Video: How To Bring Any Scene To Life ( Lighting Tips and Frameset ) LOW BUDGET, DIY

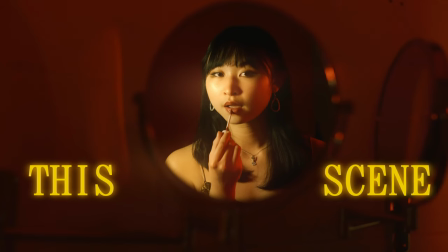We created this scene, this scene, and this scene.
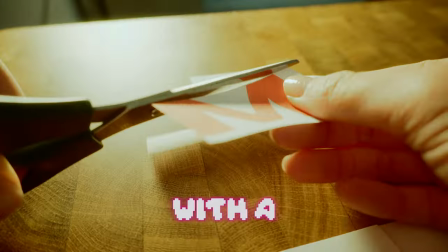But how? We start with a mood board. But what is a mood board, you might ask?
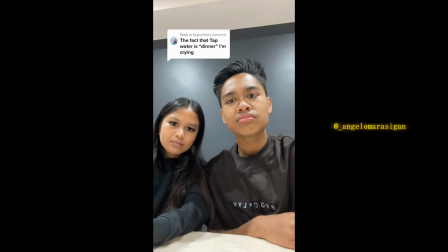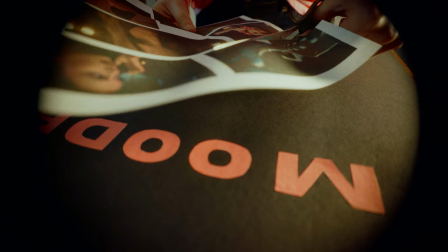If I don't reply to you, that means I'm doing better things. Or I'm in beauty sound, picking it up in the evergreens.
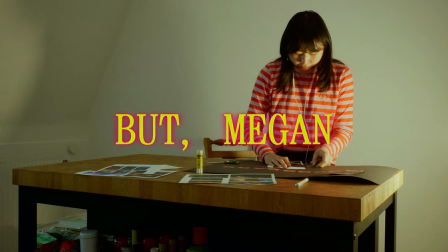This right here's something they never seen.
But Megan, where do you get your inspirations for a mood board?
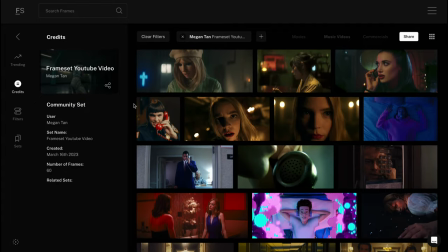Frameset is basically the holy grail for making mood boards and storyboards. You can find all of the shots you might need from other advertisements, movies, and even music videos.
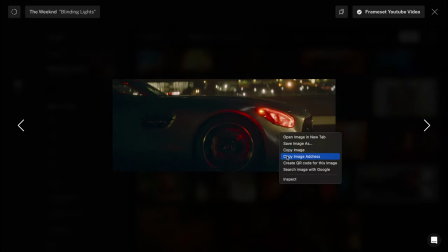This is an example of my set on Frameset and my storyboard for this shoot using the shots I got from Frameset.
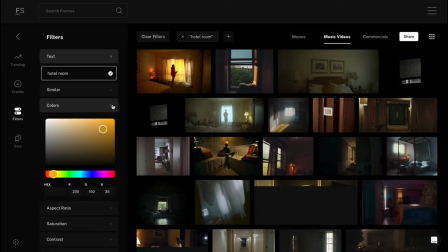Here is something so cool about Frameset.
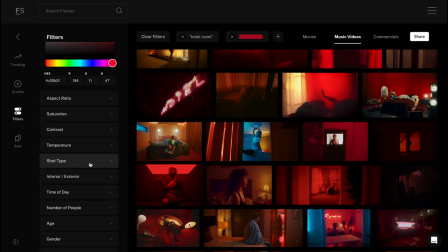You can set all sorts of filters like the color of the shot, how many people there were in the shot, the time of the day the shot was taken, the size of the shot,
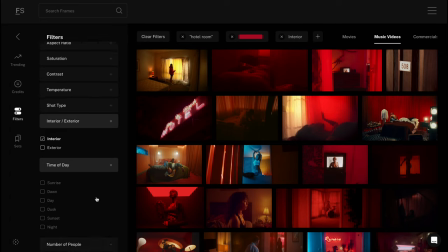and the list goes on. It's so cool.
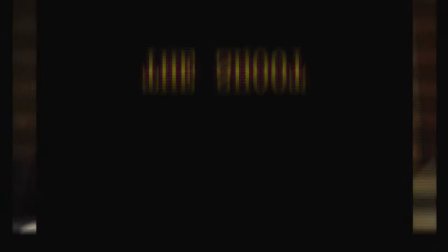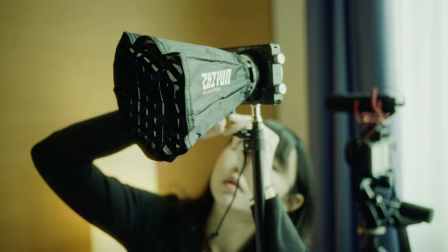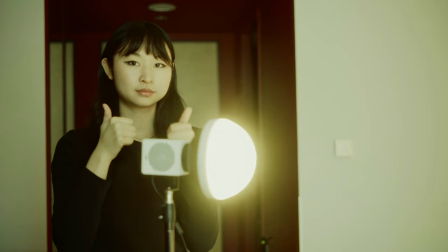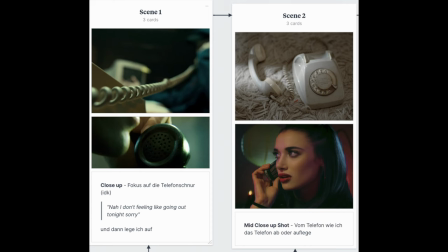These two shots were the first on our list, so I'm going to be breaking down the lighting techniques that we use and how we achieved this look.
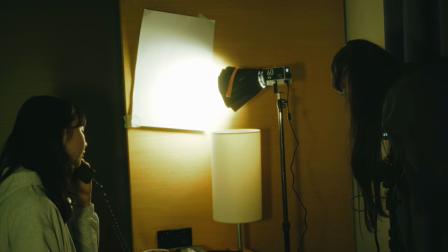Also, shout out to my girl Dilara. She came all the way to help me for the shoot and I couldn't have done it without her.
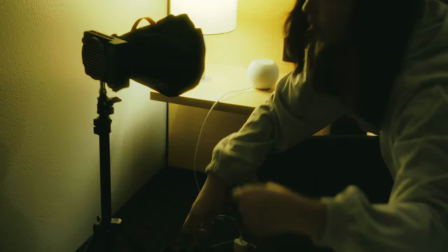It was a pretty tough and taxing shoot, so I am very, very glad that she came to help.
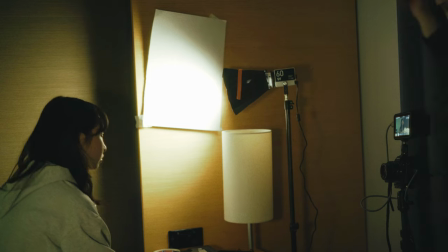I will leave all of her links below in the description. Please go follow her and support her. Hi guys!
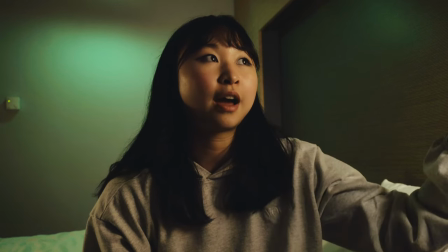Okay, so this is our final setup for our first shot, and over here I have a key light bouncing with a softbox and a grid.
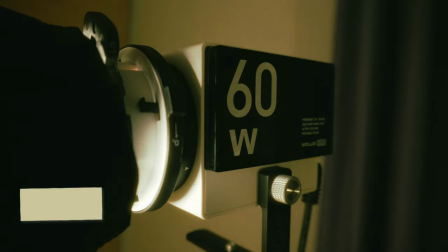This is the Zhiyun 60W light that I'm using, and we're bouncing it off on a piece of cardboard.
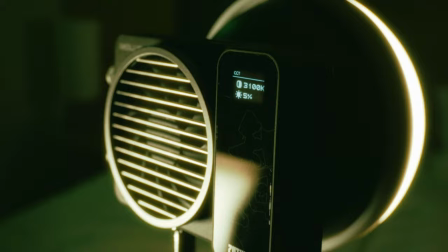And behind me here we have our backlighting. This is basically sort of like a fill light, but not really.
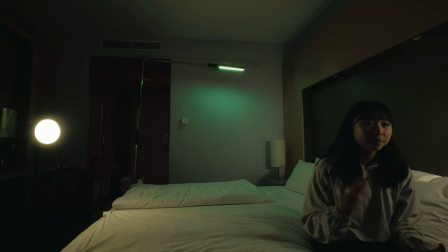I just wanted something to kind of like give me a bit of like a shape to my head so that it looks a bit more pleasant to look at,
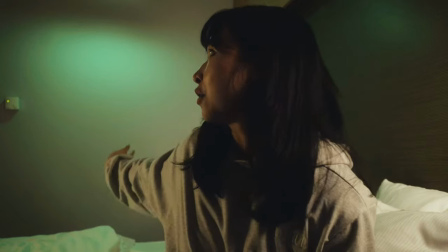and so that you have like sort of like a rim light. And for the background light, we used it to kind of like create more depth.
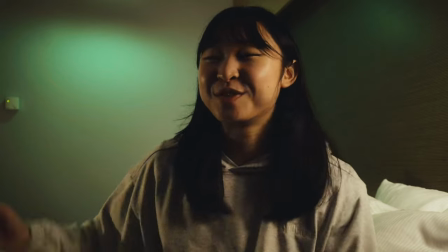And for the background light,
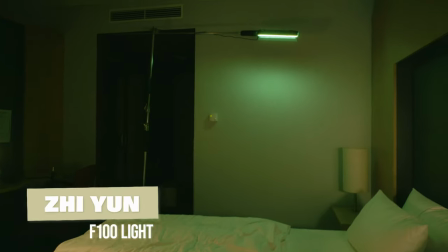we lit it up so that we can have more depth in our shot.
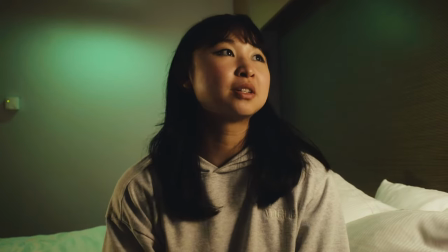We just use a green light here so that it looks a little bit more vintage, a little bit more natural in a vintage motel sort of vibe.
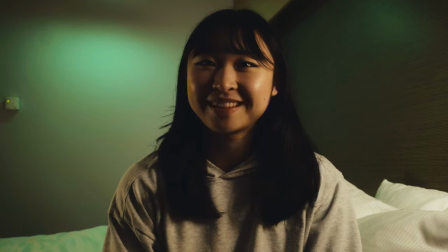Yeah.
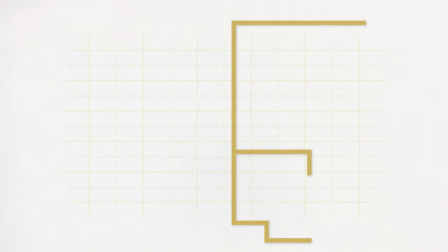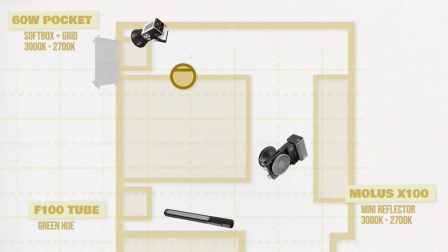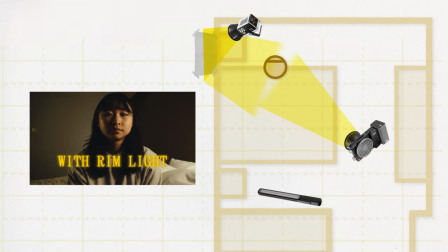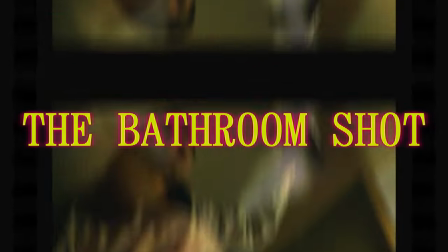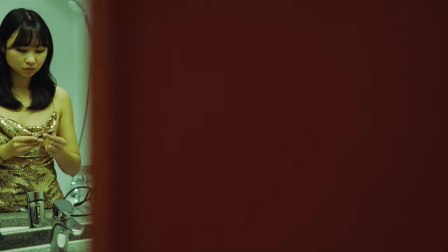For the next scene, we are taking it to the bathroom, and these are our references from Frameset.
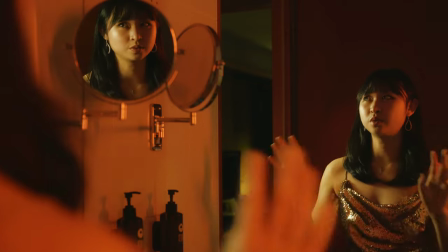Hi guys, so we're now in the bathroom of the hotel, and we wanted to do like a very dramatic revenge, I'm gonna get revenge kind of scene.
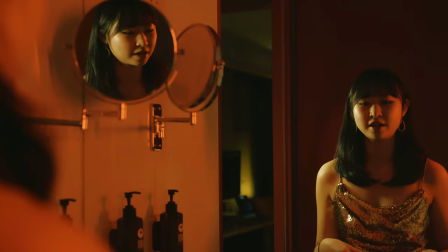We had to make it really dramatic, cinematic, so I'm gonna break the scene down for you guys.
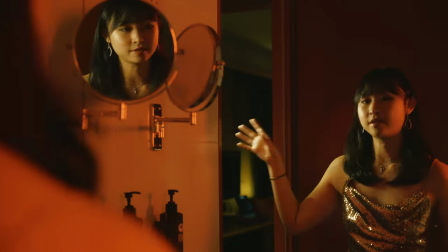So over here we have our key light, and our key light is basically the Zhiyun X.
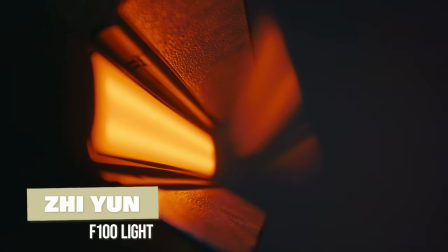And here we have our Zhiyun F100 tube light, which also comes in other colors.
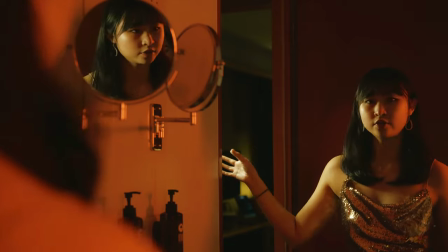So we did here just regular 2800 Kelvin, and here we have a red color bouncing back, so key light and fill light.
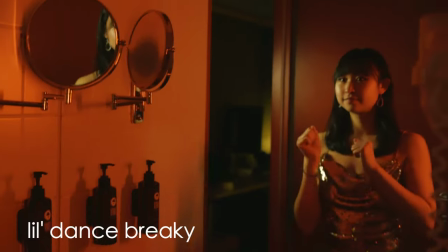I chose red so it's more dramatic, it's more wow, it's more, you know, color popping.
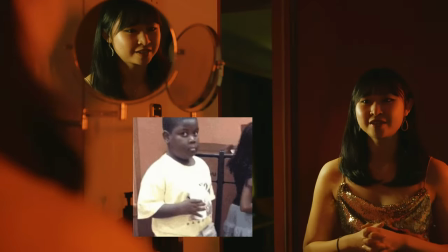So yeah.